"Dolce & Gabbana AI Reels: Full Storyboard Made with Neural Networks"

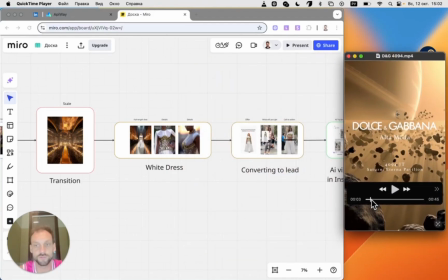Hey everyone! In this video, I'll show you how we created this Reels using AI, in the style of Dolce & Gabbana.
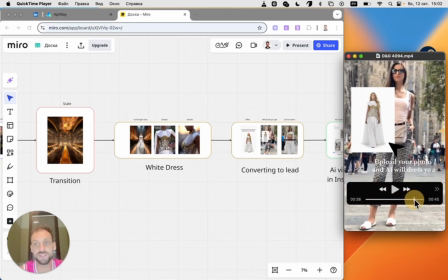And I'll also explain how we planned the storyboard, built the scenario, and in the end, made a virtual try-on in Instagram with AI.
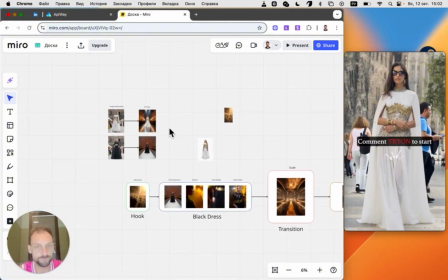Here's the storyboard we ended up with, and I'll walk you through it step by step. So, what was the task?
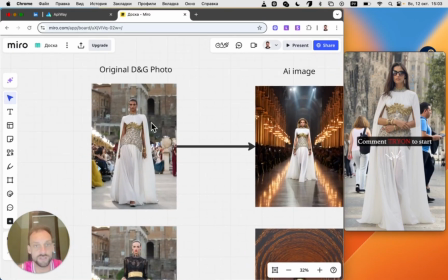We took the latest Dolce & Gabbana Alta Moda 2025 show.
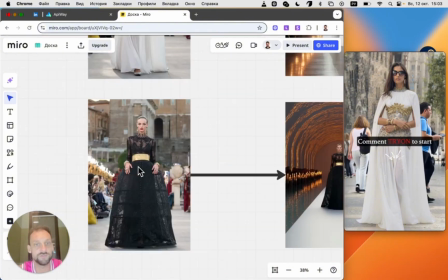I really liked this dress. And this black one too.
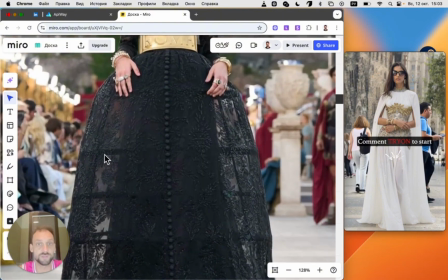I intentionally picked something complex, with sheer fabric, delicate textures, and decorative details.
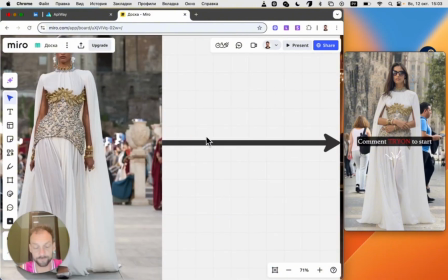Then we generated these images in Midjourney. And honestly, the AI did an amazing job.
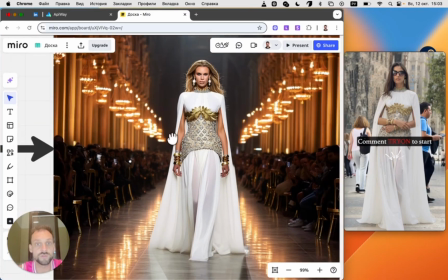The dresses look surprisingly realistic. In this video, I'm not going to explain how we made the dresses themselves.
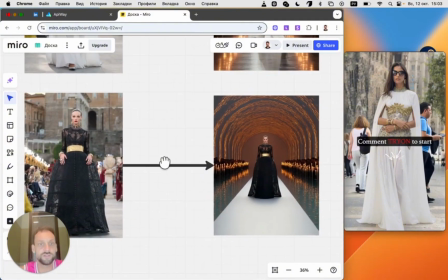We already have a separate tutorial for that. This one is more about the storyboard. Why?
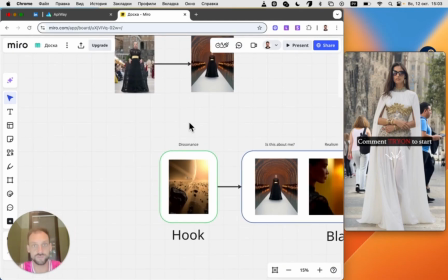Because a lot of people already know how to make AI images, but they struggle to put everything together into a structured Reels with a proper scenario.
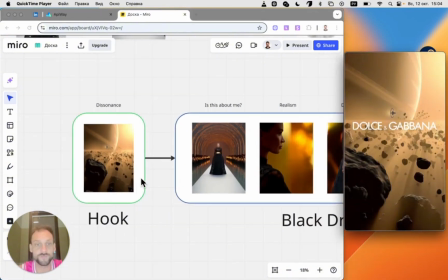That's exactly what we'll focus on today. Let's dive a little deeper. The first part of the storyboard is the hook, and I call it dissonance.
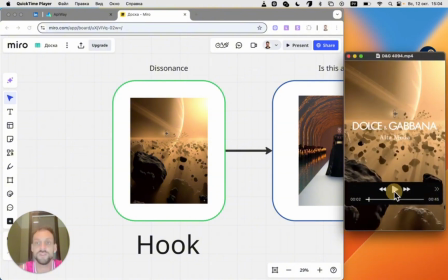Here's the idea. When people hear Dolce & Gabbana, they instantly think about luxury, fashion, elegance, but definitely not Jupiter. So what did we do? We wrote Dolce & Gabbana right on the cover, and added this scene with a spaceship flying toward a planet, like in Star Wars.
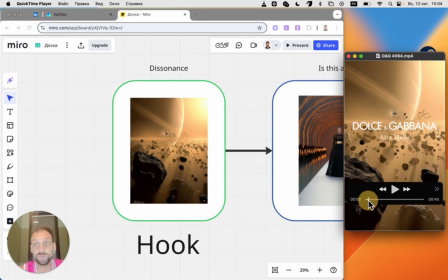Then we say something like, in the year 4000 on Saturn, the fashion show will take place in this pavilion. It looks like a futuristic poster, and it creates this funny moment of confusion. People see it and think, wait, Dolce & Gabbana?
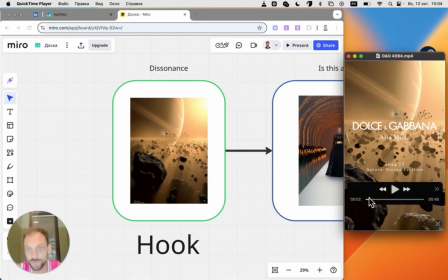Space? What's going on here? And they stop to watch. The next block I called Black Dress.
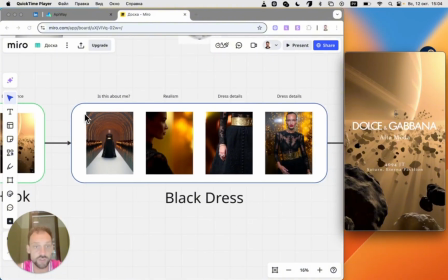Here we want to show the actual dress. For every frame, I wrote down the exact idea behind it.
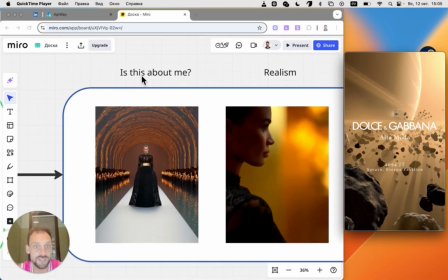The first idea, make the viewer ask themselves, is this even for me? Because when people watch content, even subconsciously, that's the question they have. Then the second frame, we must show the product right away. This video is about the dress, and if they don't see it fast, they'll scroll away.
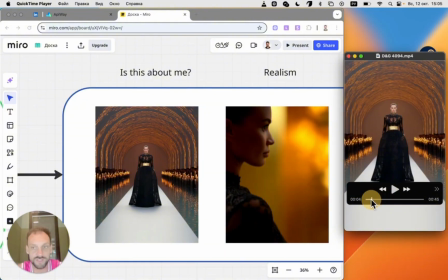So first, we grab their attention with the dissonance. Then we say, okay, this is about the dress. The girl appears in a black Dolce & Gabbana dress, and people think, all right, I like it. Let's see more. And that's exactly what we did. A simple animation of a model walking down the runway in this dress.
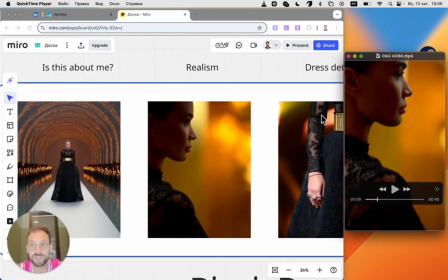The next shot is a close-up of the model's face. I call this part realism, because AI is already incredibly good at generating faces.
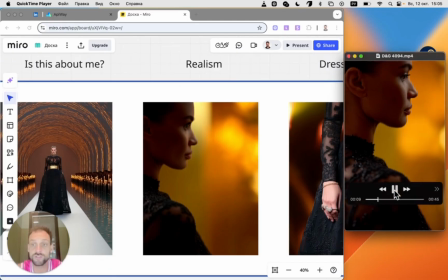Here's the idea of the storyboard. First, the girl looks off into the distance. Then she slowly turns her eyes toward the camera.
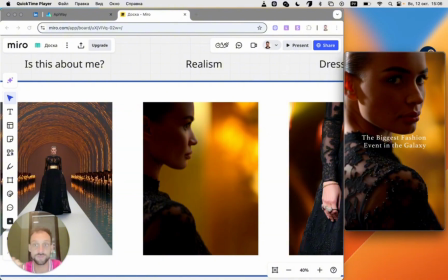And on top of that, we add a little teaser text, something like, the biggest fashion event ever, and so on. But the main point here is to show the face of the model. If you look back at how computer graphics were used in the 70s and 80s, almost everything was shot in real life, and only tiny bits were CGI.
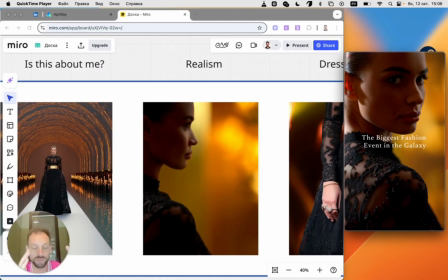Over time, the amount of CGI grew. Today, it's half the movie. But in the beginning, when the tech was weak, a fully CGI movie just wouldn't work. Nobody would watch it. With AI, it's the same thing now. If you make your entire Reels super futuristic, no one will watch it.
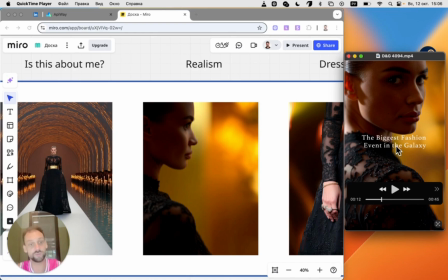So the goal is to mix sci-fi elements with realistic imagery, because that's what brands actually pay for. Dolce & Gabbana doesn't need a dress floating somewhere in space. They need to see their actual dress, on a person that looks real. Even if it's an AI model, it should feel like a real person. That's what gets attention.
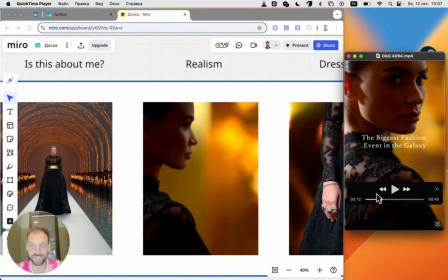So my advice is simple. Always include shots like this. Close-ups, realistic faces, they always look great.
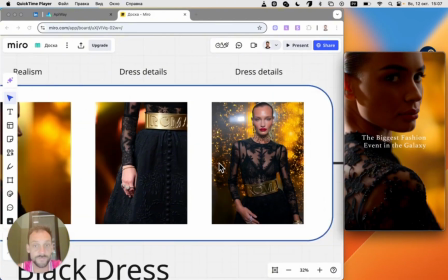Next, our goal was to create 2 detail shots. Let's go back to the original reference for a second.
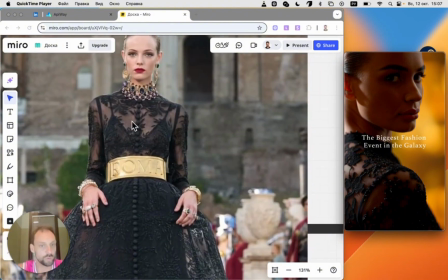See these intricate elements? This dress has a very specific, semi-transparent texture and some really complex details.